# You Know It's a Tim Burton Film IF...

It's like when people are telling you something, but it's not the way you feel, it makes you feel very interior, it makes you feel very whatever, sad or lonely or weird.
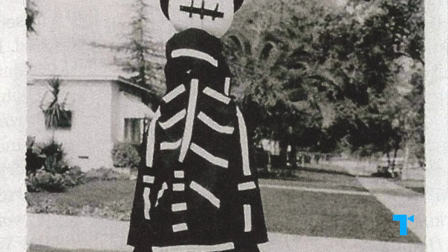[4:17]
He was labeled as dark and weird when he didn't feel that he was especially weird. I found it quite strange, it's just because you like monster movies, people thought you were weird, you know?
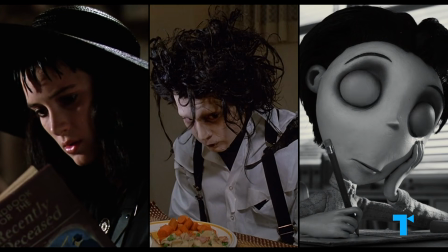[4:27] That's weird.
Many of his main characters reflect these feelings that he had as a young person.
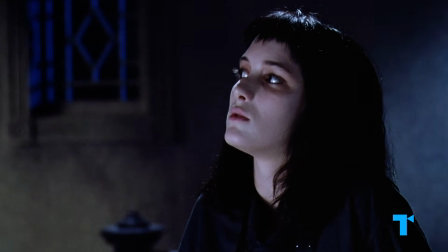[4:32] Live people ignore the strange and unusual. I myself am strange and unusual.
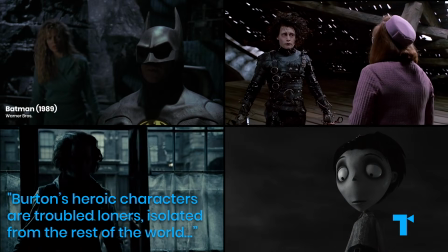[4:40]
Writer Philip Brubaker has said Burton's heroic characters are troubled loners, isolated from the rest of the world.
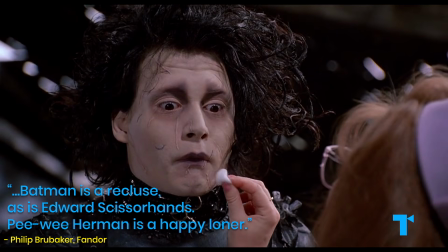[4:46]
Batman is a recluse, as is Edward Scissorhands. Pee Wee Herman is a happy loner.
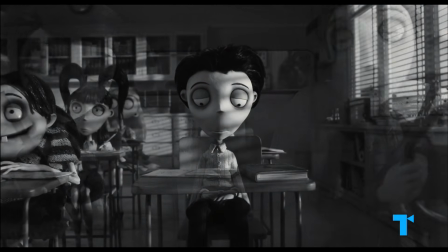[4:52]
Burton takes us into the outcast's point of view.
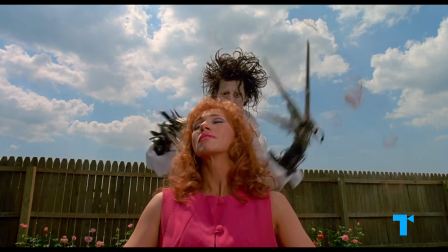[4:55]
At first, like an exotic pet, Edward fills a void in his neighbors' unfulfilling, normal lives.
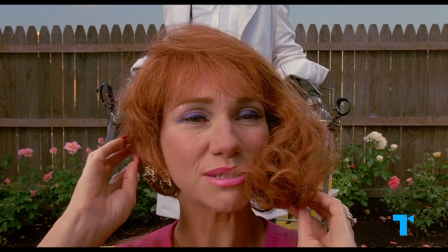[5:01] That was the single most thrilling experience of my whole life.
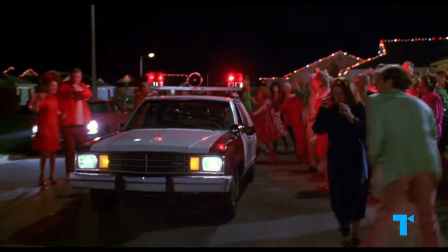[5:05]
But over time, this rigid community is too close-minded to accept any person who doesn't subscribe to their norms.
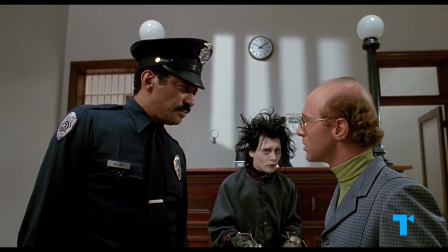[5:12] It seems clear that his awareness of what we call reality is radically underdeveloped.
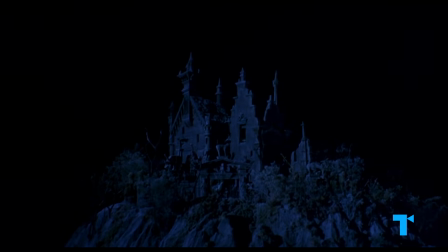[5:16]
Edward's house looks strange to his neighbors, but of course this building is far more beautiful than one of these cookie-cutter, all-the-same boxes.
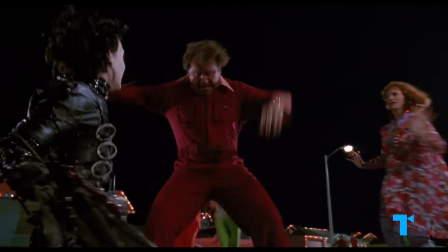[5:25]
Ironically, others interpret Edward as violent.
Call a doctor, he skewered Kim.
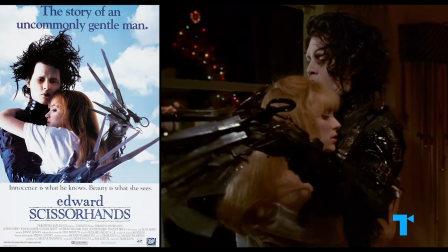[5:29] No!
When in fact he's, as the movie poster emphasizes, an uncommonly gentle man.
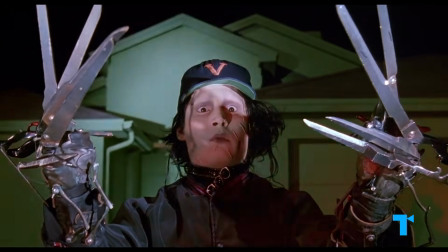[5:35]
His scissor hands are symbolic in this way. They appear scary or destructive like weapons, but they're really tools for creation.
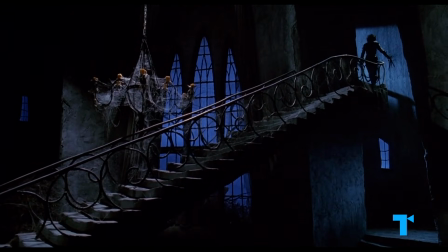[5:43] You see, before he came down here, it never snowed.
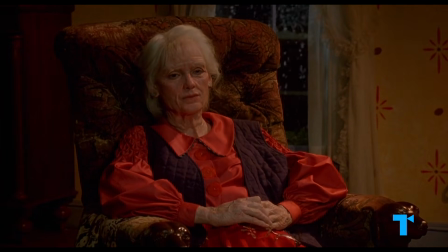[5:48] And afterwards, it did.
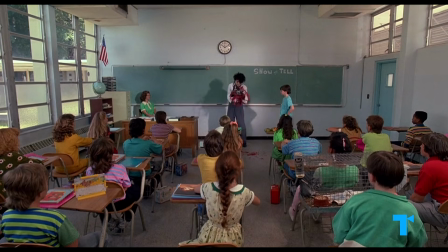[5:51]
And this is a stand-in for the artist, whose different personality is the sign of a powerful gift.
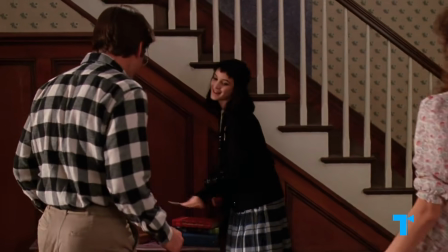[5:58]
In his films, Burton usually gives his misfits a way out of their oppressive environments.
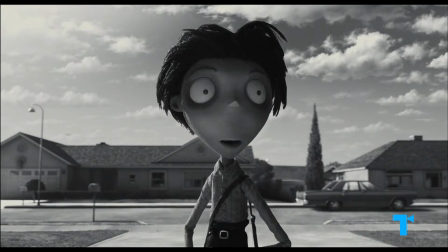[6:03]
So maybe this is him subconsciously offering his younger self that way out, or reflecting how his own art did set him free.
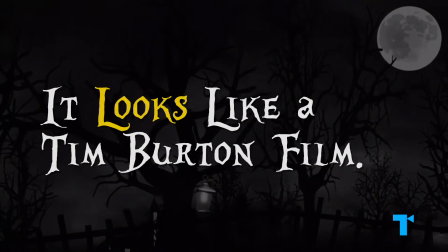[6:11]
It looks like a Tim Burton film.
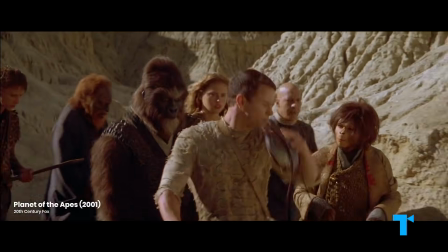[6:14]
Whether you're watching stop-motion animation or live actors, there's a cohesive Burton aesthetic that you'd recognize anywhere.
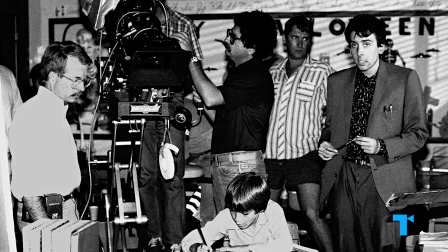[6:21]
Burton began his career as an animator for Disney, where he worked on movies like The Fox and the Hound.
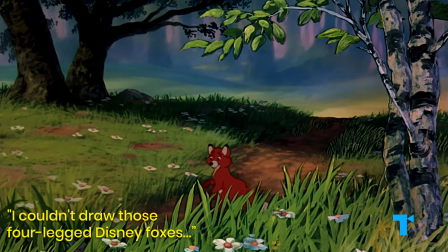[6:26]
But it wasn't the right fit. He said that he didn't enjoy drawing perfect cartoon animals and couldn't even fake the Disney style.
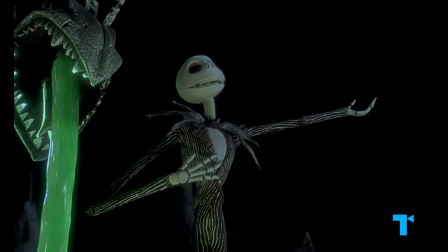[6:33]
Burton's own artistic style is more surreal and exaggerated. I love animated characters that have no eyes.
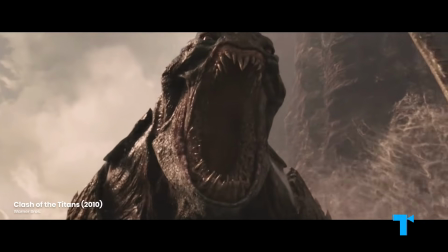[6:40]
The director has criticized the CGI monsters of today, arguing that they're missing the human element.
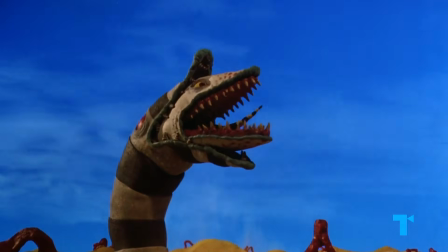[6:46]
His monsters of Beetlejuice appear distinctly, intentionally DIY.
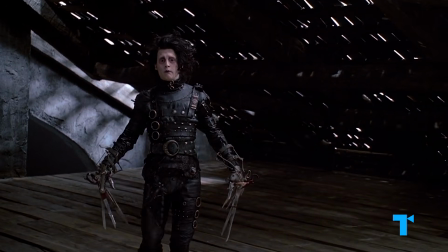[6:51]
Even Burton's live-action characters have the feel of being hand-drawn, like their illustrations come to life.
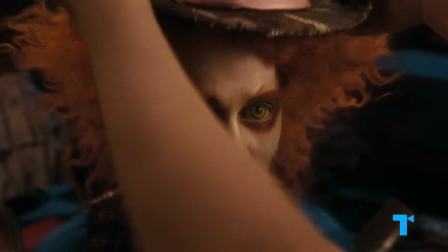[6:57]
Burton never skimps on wardrobe or makeup, which are key to bringing his particular vision to the screen.
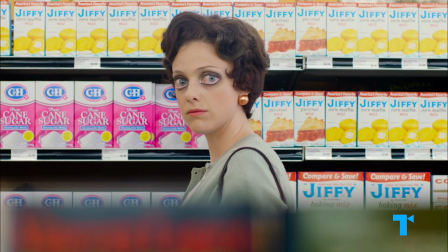[7:04]
Characters typically have accentuated cheekbones, big eyes, dark under-eye circles, and chalky white complexions.
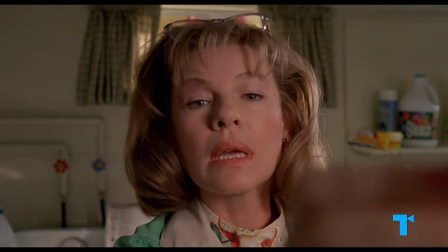[7:11] The light concealing cream goes on first. Then you blend and blend and blend.
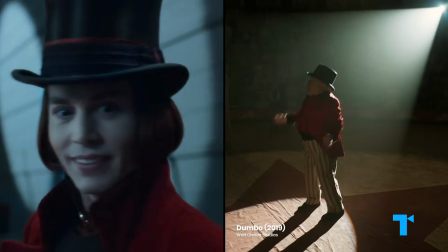[7:17] Blending is the secret.
They often wear black and white stripes or top hats.
But the absolute best way to travel is by hat.
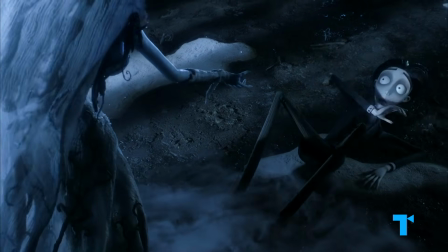[7:25]
Another mark of Burton's signature aesthetic is the nightmare face.
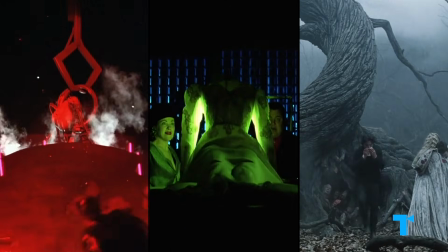[7:29]
These terrifying faces remind us Burton's dream worlds are always part nightmare.
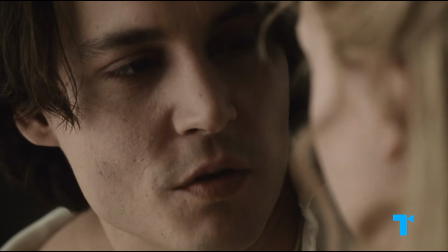[7:34] There's a dark blonde. Perhaps there's a bit of a witch in you, Katrina. Why do you say that?
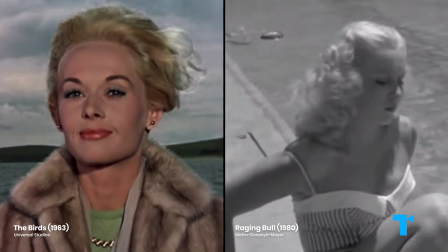[7:42] Because you've bewitched me.
Not unlike some other iconic movie directors, Burton has a thing for blondes.
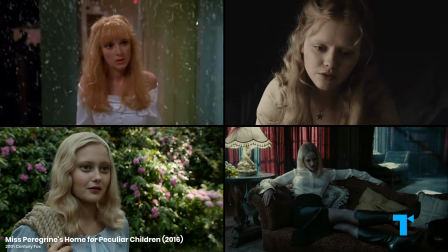[7:48] It was yellow hair you was looking for, sir.
He likes to put brunette actors into blonde wigs.
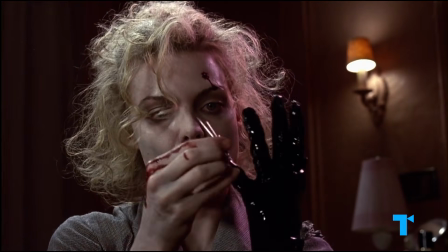[7:54]
But the Burton blonde is a dark, peculiar twist on the wholesome, all-American type.
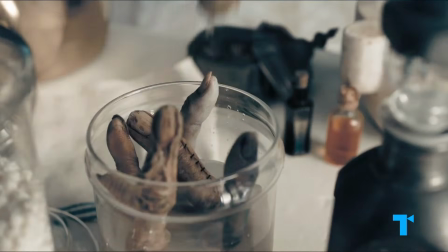[7:59] Buttered fingers.
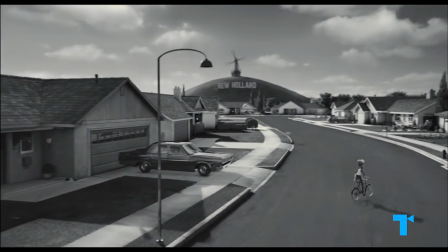[8:04]
Just as he reinterprets the American suburb through his dark filter. It's a kids' movie that's too scary for kids.